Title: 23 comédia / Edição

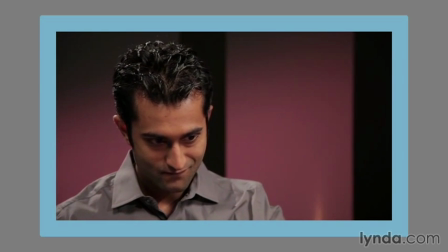This is so good. This last little crumbs are really good. Did you try the crust on it?
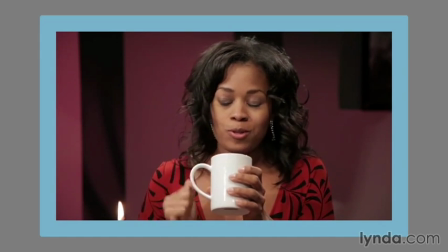I'm imagining this with it, and I think it's gonna be
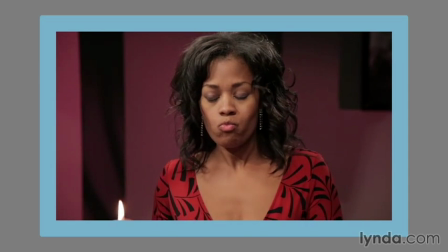perfect. Wash it down. Last little.
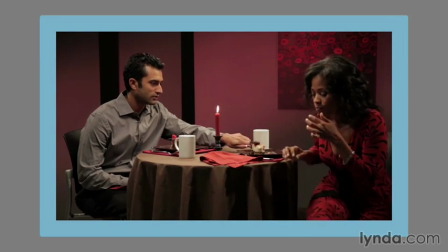That's a winner. Dig in. It's really good.
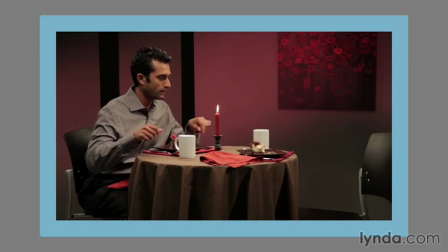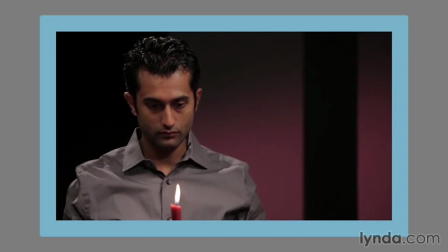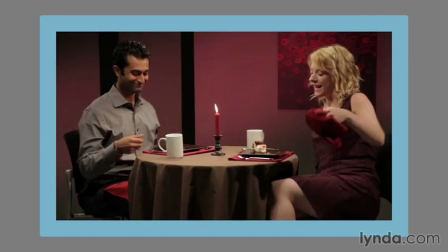Sorry about that. I have been thinking about this.
Notice how this scene is shaped. It starts in the wider or medium shots with Anil and Dolly, but it keeps focused on Anil.
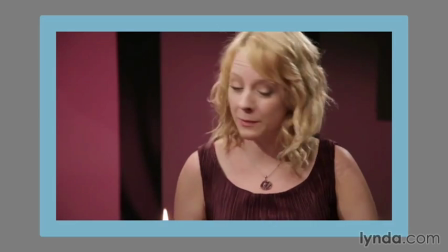When Dolly leaves, we spend a long time on Anil.
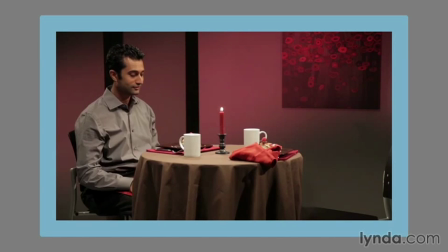We've also kept his ad-lib line, "I will be waiting," in the hopes that we'll get a laugh out of it,
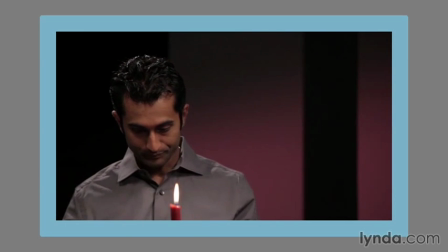or at least prepare us for a later laugh when he reacts to Amelia sitting down. Note that the rule of threes applies in a comedy here. You set up the audience's expectations, then you confirm the expectations, and then you thwart them.
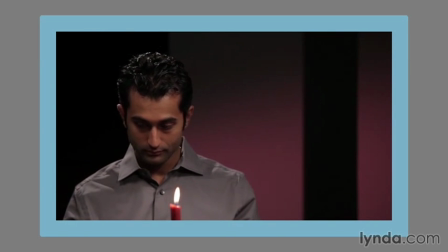It is important then to let the audience think that Dolly is going to be returning to the table, which happens right here in the shot onto Anil.
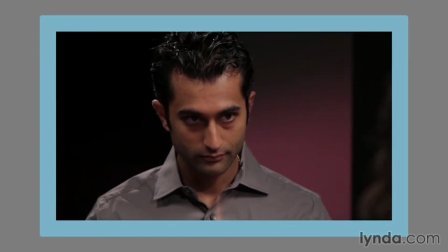Of course, we could have cut back to the wide shot showing Amelia walk in and sit, but we'd like to hide that from the audience a bit longer. So we play Amelia's entrance and the first part of her sitting on Anil's shot. He doesn't notice, maybe we won't notice. There are two other areas that I'd like to highlight here. The first comes around the lean forward moment, and the second comes at the very end. Let's look at the area where Amelia goes too far with the coffee and then gets up to leave.
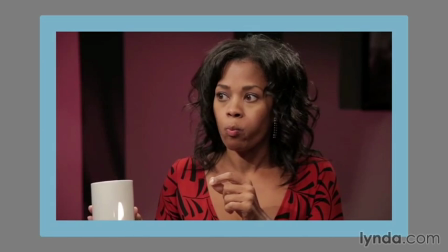Note that we've been keeping in Anil's medium or medium close-up shots most of the time as he gets more and more flustered.
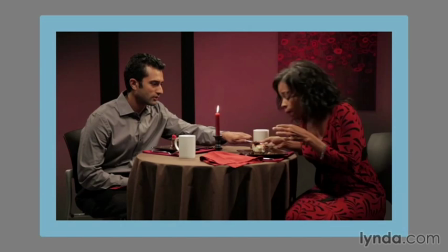When she finally decides to take her last bite, we drop back for the wide shot so we can see him try and stop her.
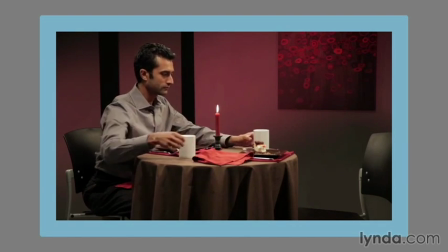This also changes the size of the shot, and that's going to attract the audience a little bit more. If we wanted, we could also add more sounds of him rearranging the plates to increase the emotion that the scene analysis tells us that we need, his sense of being flustered. That could be funny. Now let's look at the end of the scene.
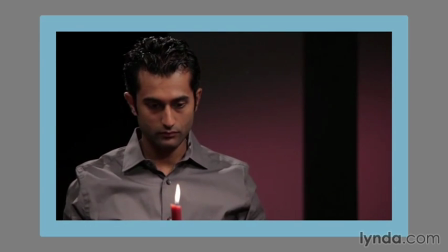We spend a bit of time with his panic, which is very different than the way he started the scene, and then we bring Dolly back in.
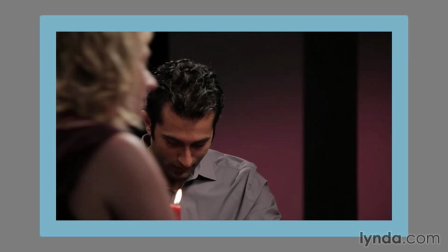And notice this is in a similar shot to the one we used for Amelia's entrance. This callback to the earlier shot is subtle and might not be noticed by the audience, but it's a very common device used by editors to introduce a concept early in a scene and then twist it a little bit later in the scene.
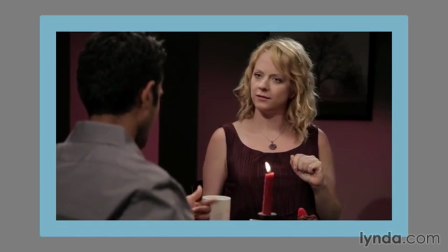Notice one thing about the final beat here.
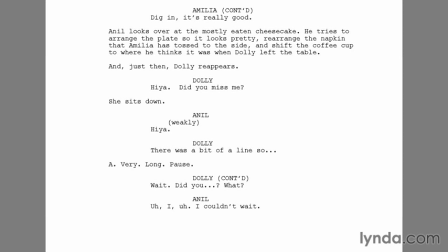You'll notice that something is very different here than in the script.
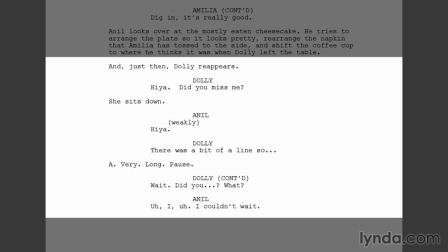We've eliminated all of Anil's dialogue, cutting instead to a close-up shot of his sheepish, embarrassed, flustered grin. So we did that for the comedy. What was important in our scene analysis was that we show his change.
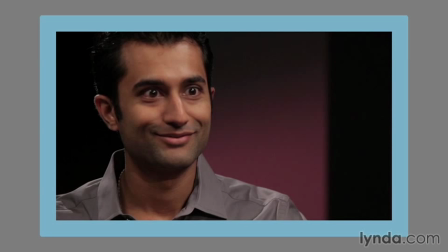I judged that all of his readings of his scripted lines were less funny than this grinning look. In later versions, we would, of course, smooth out the edits where Anil's emotions change from one side of the cut to another. We'd also test what playing cheesy restaurant music would have for the comedy. But we now have a shape for the comedy of the scene. We would want to go in and see if we have left enough time to truly see the pain and the panic in Anil's face in the latter half of the scene, while he's struggling to figure out what to do with Amelia.